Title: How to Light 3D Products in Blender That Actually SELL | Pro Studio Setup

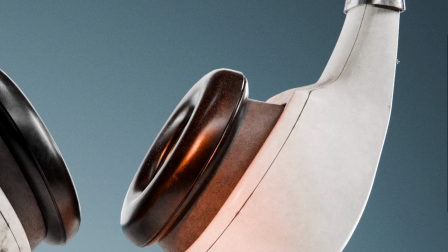Hey guys, today we are going to achieve this kind of look cinematic lights on the product that I have prepared for you in advance.
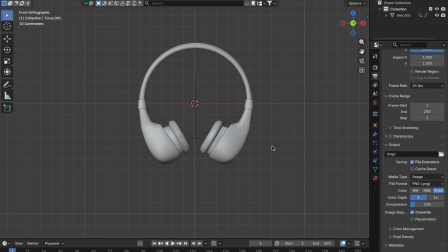Let's start right away with the setting up the scene. Let's place the camera in the right place for us, somewhere here.
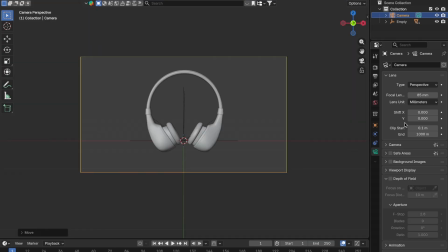Let's align everything, set up the settings that are convenient for you, and immediately start with setting up the scene.
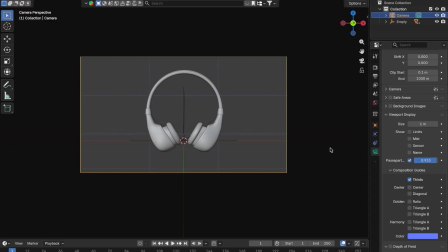Okay, let's create our plane,
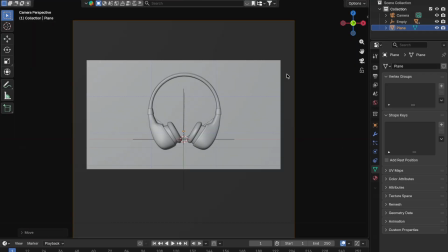move it along the y-axis further away from our object and create a cube which our headphones will actually stand.
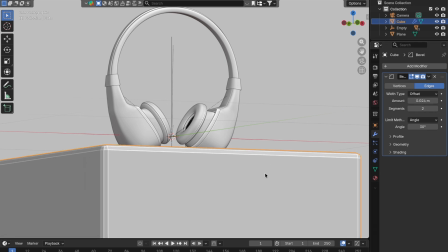Let's up the bevel so that edges are not so harsh, somewhere like this. Yeah, wonderful.
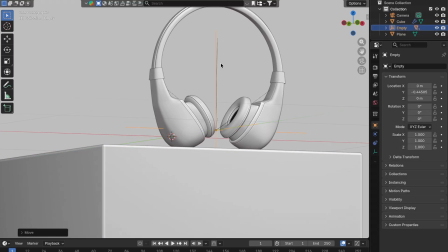And let's move the headphones a little bit so that in our frame everything looks not bad.
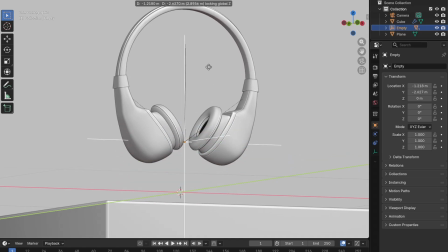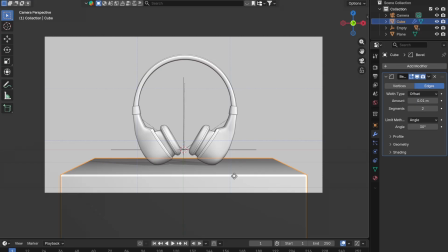So let's check it. Yeah, excellent.
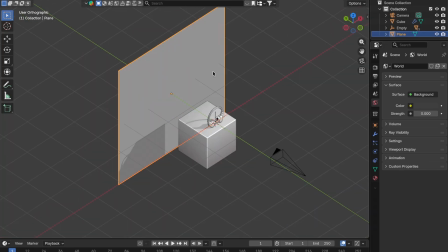Let's immediately set up our environment. Let's make surface straight.
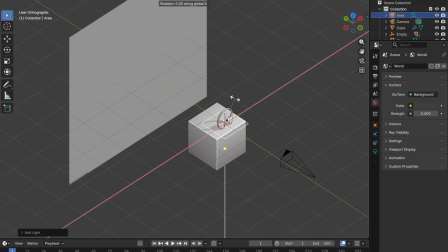Let's immediately make it so that our space is completely black and set up our first light. Our first light will act on our background and at the same time a minimally effect on our headphones.
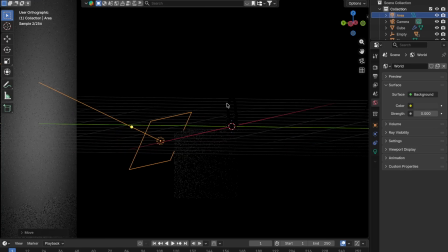Our task is to achieve that the color of the background, the light of the background would look a gradient.
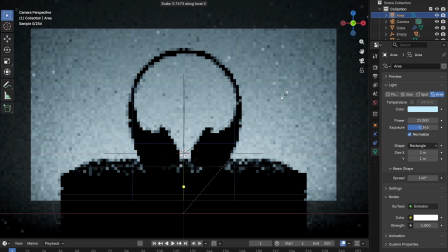For this we will reduce area light along the local X. Let's set it up from the bottom up,
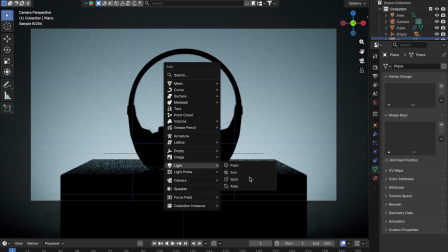play around a little bit with actually the settings, and it's ready. And let's already start working on our headphones.
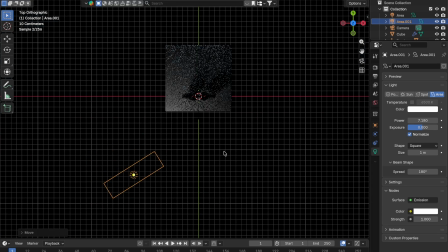At the first light I want to choose our orange narrow light, which will strike the specific point. For this we will reduce the spread to 80, 70,
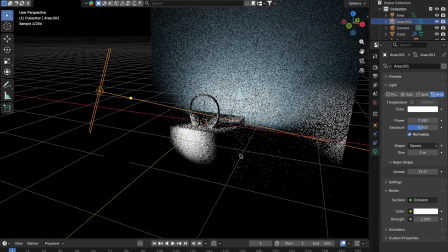the setup to the point of interest, reduce the light maximally along the X,
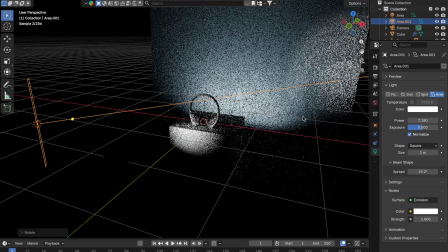lower the spread even further to 11 degrees, and set up the light
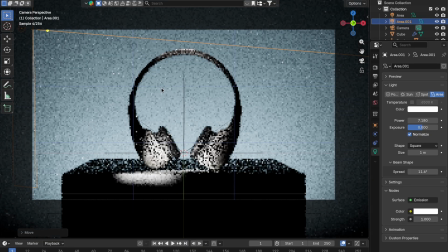the way we like it to fall, right?
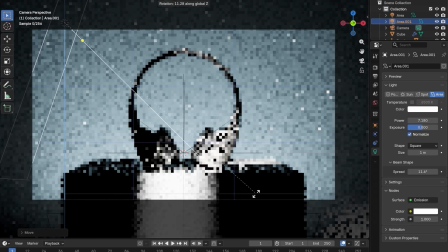So that is doesn't affect the cube, so that's it strikes the specific point.
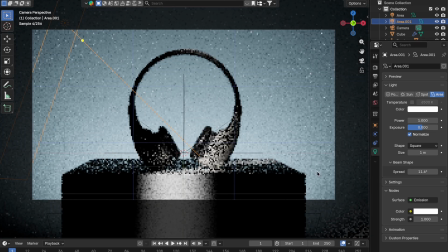And let's choose a color.
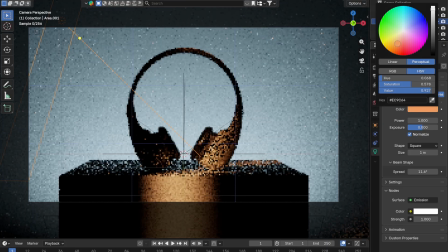The color will be something orange, but also I don't really like this orange, so let's lower the exposure. What else? I think we need to play around with the temperature.
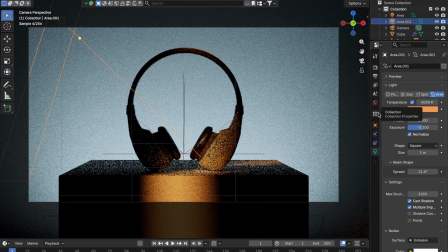Let's the temperature be like 5000 kelvin, so that the color is warmer.
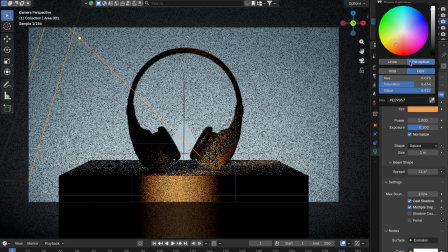And adding our next light source, we will be changing the story the way we like it.
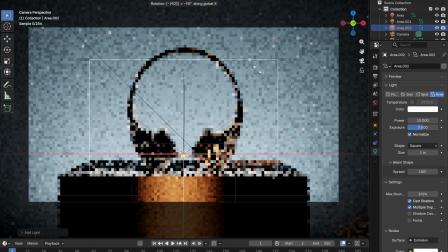Here let's add a new area light and place it from the behind so that our headphones
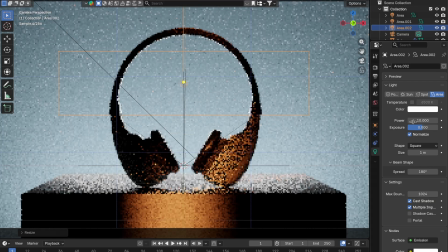headbands are illuminated and we could see clearly the edges of our headphones.
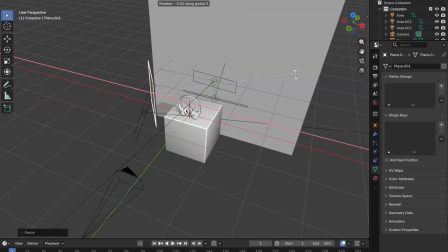And also let's set up the plane that will display the light source, reflect the light sources
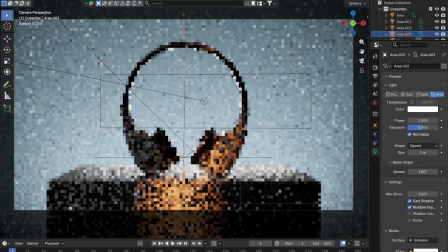so that they fall a little bit like onto the headphones.
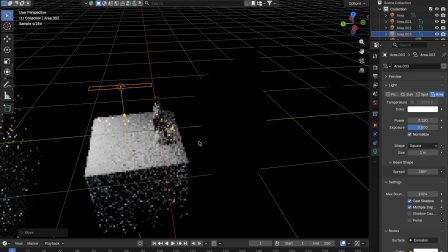When working with light, I always make the light sources as narrow as possible.
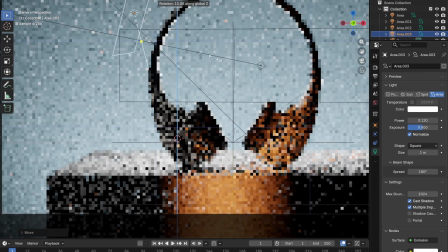That is at the moment right here. I want to eliminate a left headphone light a little bit from the behind so that
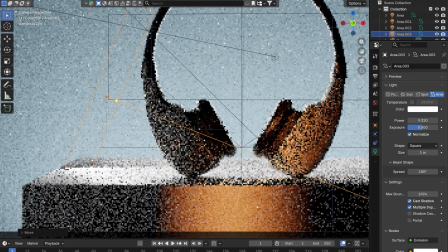the highlight and contour are clearly traced on our shot and the stop shot.
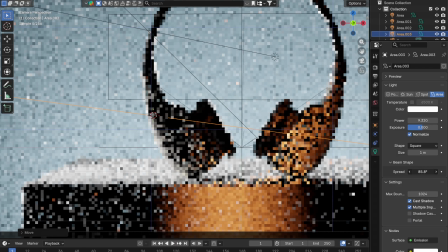That is precisely I will be setting up both the spread and the light power and the exposure until they illuminate just a little bit.
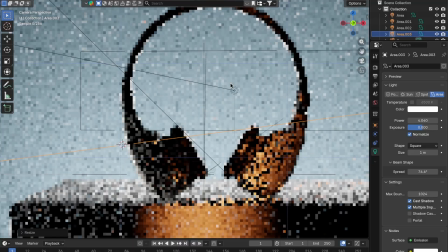More precisely, not just a little bit, until the illuminate is strongly enough, but at the same time is not overexposed.
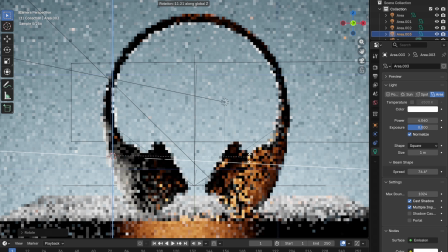Yeah, we will need to illuminate a specific point of interest.